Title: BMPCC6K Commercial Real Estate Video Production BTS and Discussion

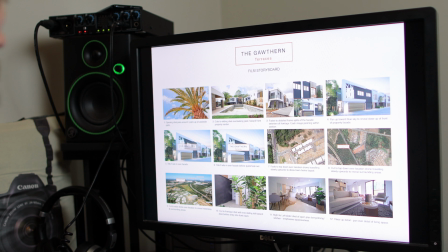So let's go through and see what we were able to capture of the pool detail shots.
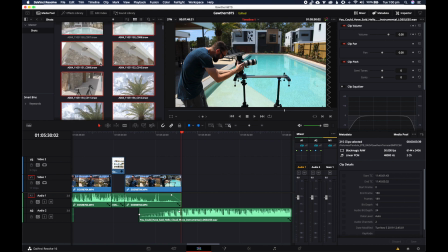And let's go through. So you saw a couple of those already. So we went with a few of these as well.
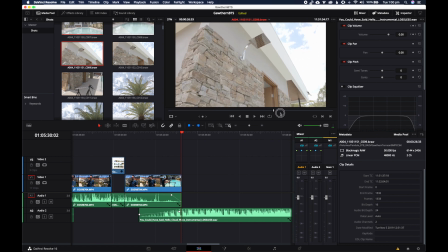A few little shots like this, which we didn't end up using any of these.
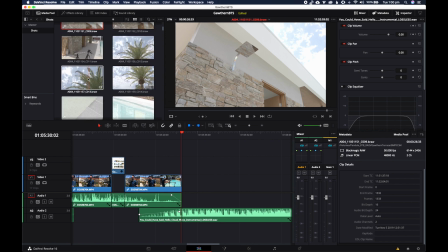Just didn't think they really fit with the edit. You saw this shot here, which is my shot of the palm, which I liked.
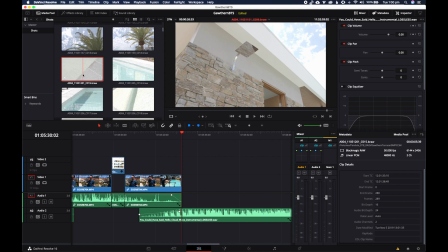Then we kind of come down to some of these shots here,
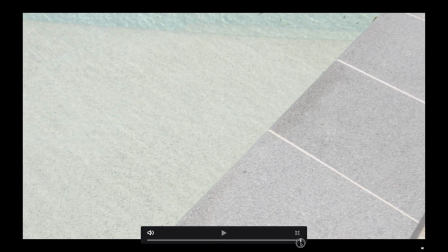where we built some of these kind of just really small detail elements of the pool area.
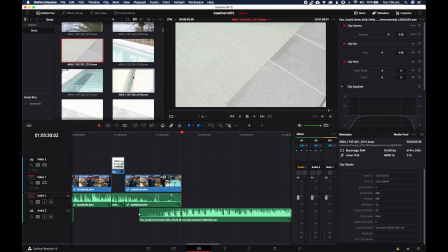And this is where I was kind of creatively getting in a bit of a,
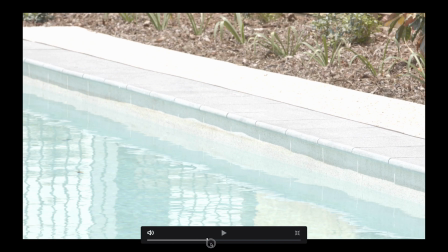having a bit of a trouble with this creatively, just kind of getting something that I felt worked.
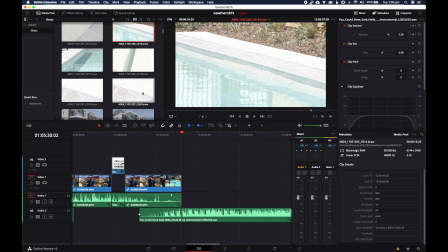So we did a few of those, as you can see here, and then we ended up going away from this,
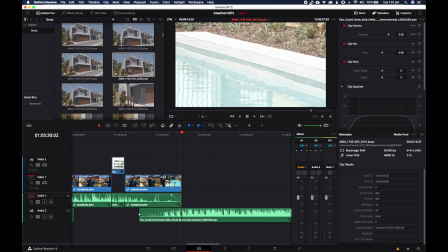shooting the rest of the house, getting some exterior shots, which ended up being in the main edit as well.
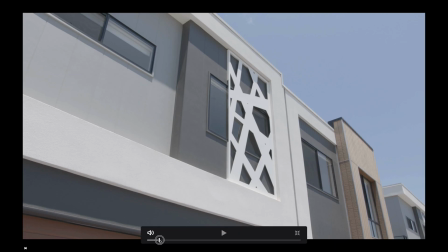These kind of exterior shots we worked on. Shots like this, kind of shots of the facade and everything like that.
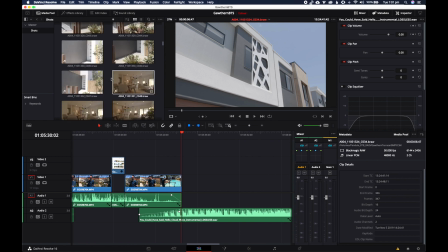We also went and got the drone up, but let's come back to the pool again much later in the day and see what we ended up with. So this was kind of later in the day.
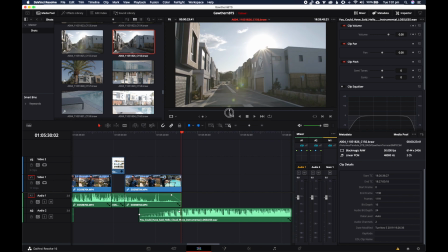This is a little bit of a tracking shot that I did just to get a bit of a bit of a flare over the edge of the pool. So this is all shot in 50 frames per second, which is really important because I slow this down then as well in the timeline. So back to the pool, and we got kind of this shot.
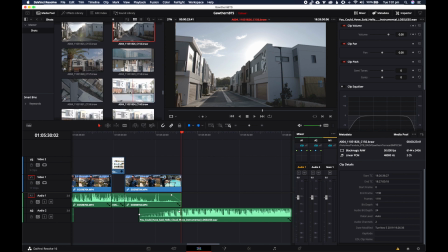Let's have a look here. This one. This kind of static shot was quite nice.
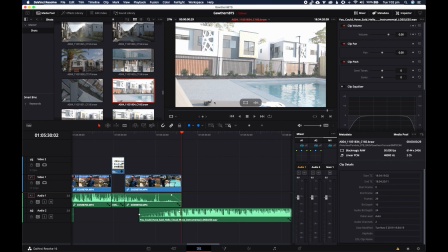It's in 6K, so we end up cropping out. Ended up with the lens cap in the shot, but I ended up cropping that out to use it.
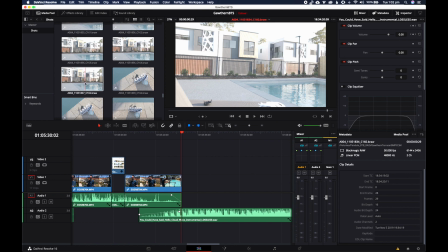And so then we did this little setup here.
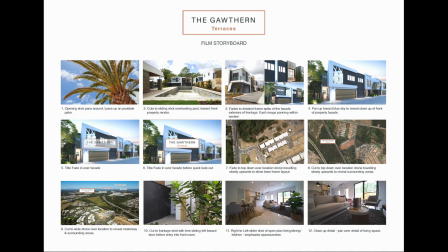If we just jump back to the storyboard, you can see here in the storyboard, we kind of had this stock shot here.
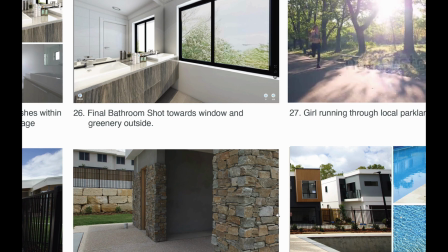So I'll just zoom up on that. I'll show you what I'm talking about there. This little stock shot here.
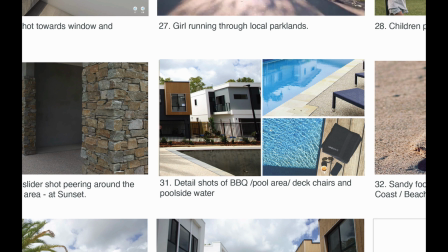So this was kind of something we wanted to do a setup for, as if someone was going swimming, that kind of thing.
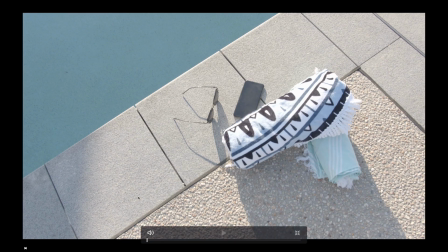So we ended up with this shot here, something like this, just a little setup with a phone and some glasses.
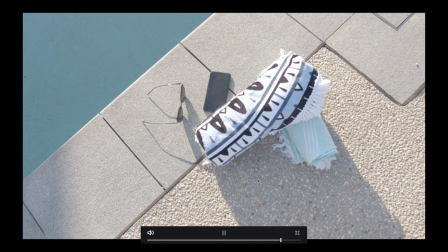And I just did some creative shots. Again, this is all in 50 frames per second, so all be slowed down.
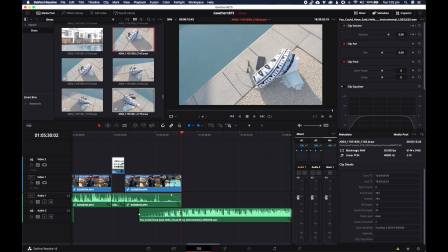I think I was just testing out the shot. Getting some different framings of that shot.
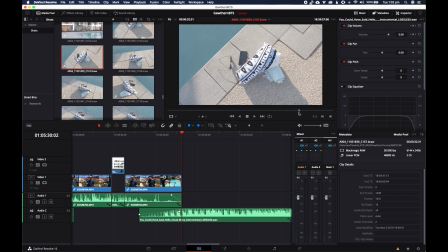So here's another framing of it there. And another framing of it here.
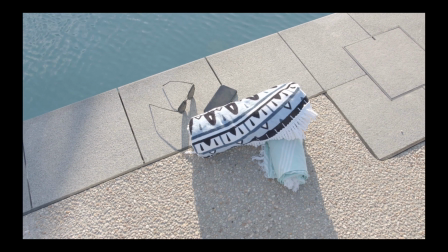So kind of getting the water to ripple in the top. I quite liked that shot because the water was rippling nicely, and slowed down to 50 frames per second.
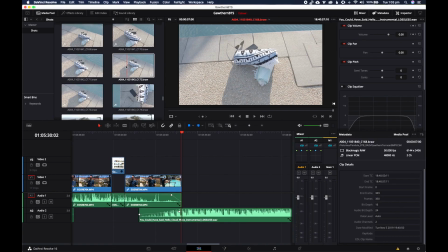That would work quite well. So again, went through a lot of different iterations of this shot.
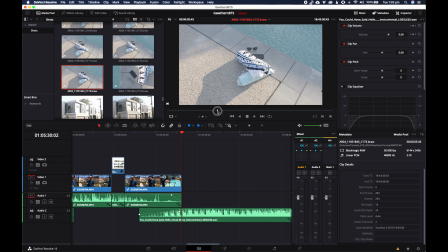And this one here I liked as well. So just getting kind of textures and see the clouds kind of in this phone, reflected in the phone. I like that element there. And that was just my phone I put down there as well.
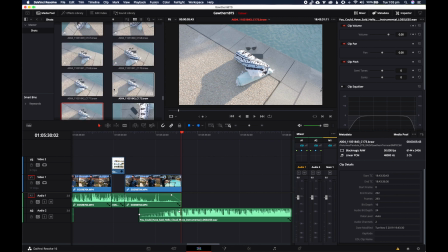So just to kind of show lifestyle. And then we went to some different shots here of
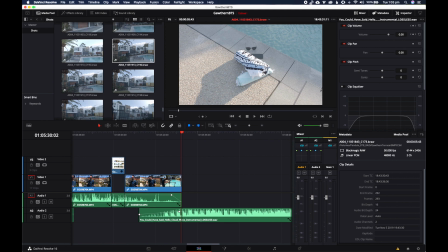as well. Again, we waited for the light to drop a little more because this was nice because it had the sun
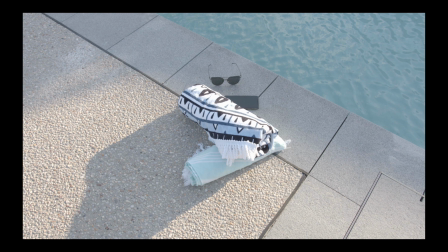reflecting and a bit of shadow here, but we wanted to soften this a bit more for the next series of shots.
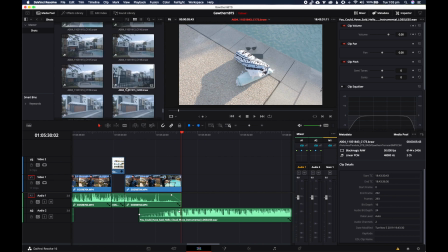So we ended up coming back to the pool a little bit later on and capturing these couple of shots here by the pool edge.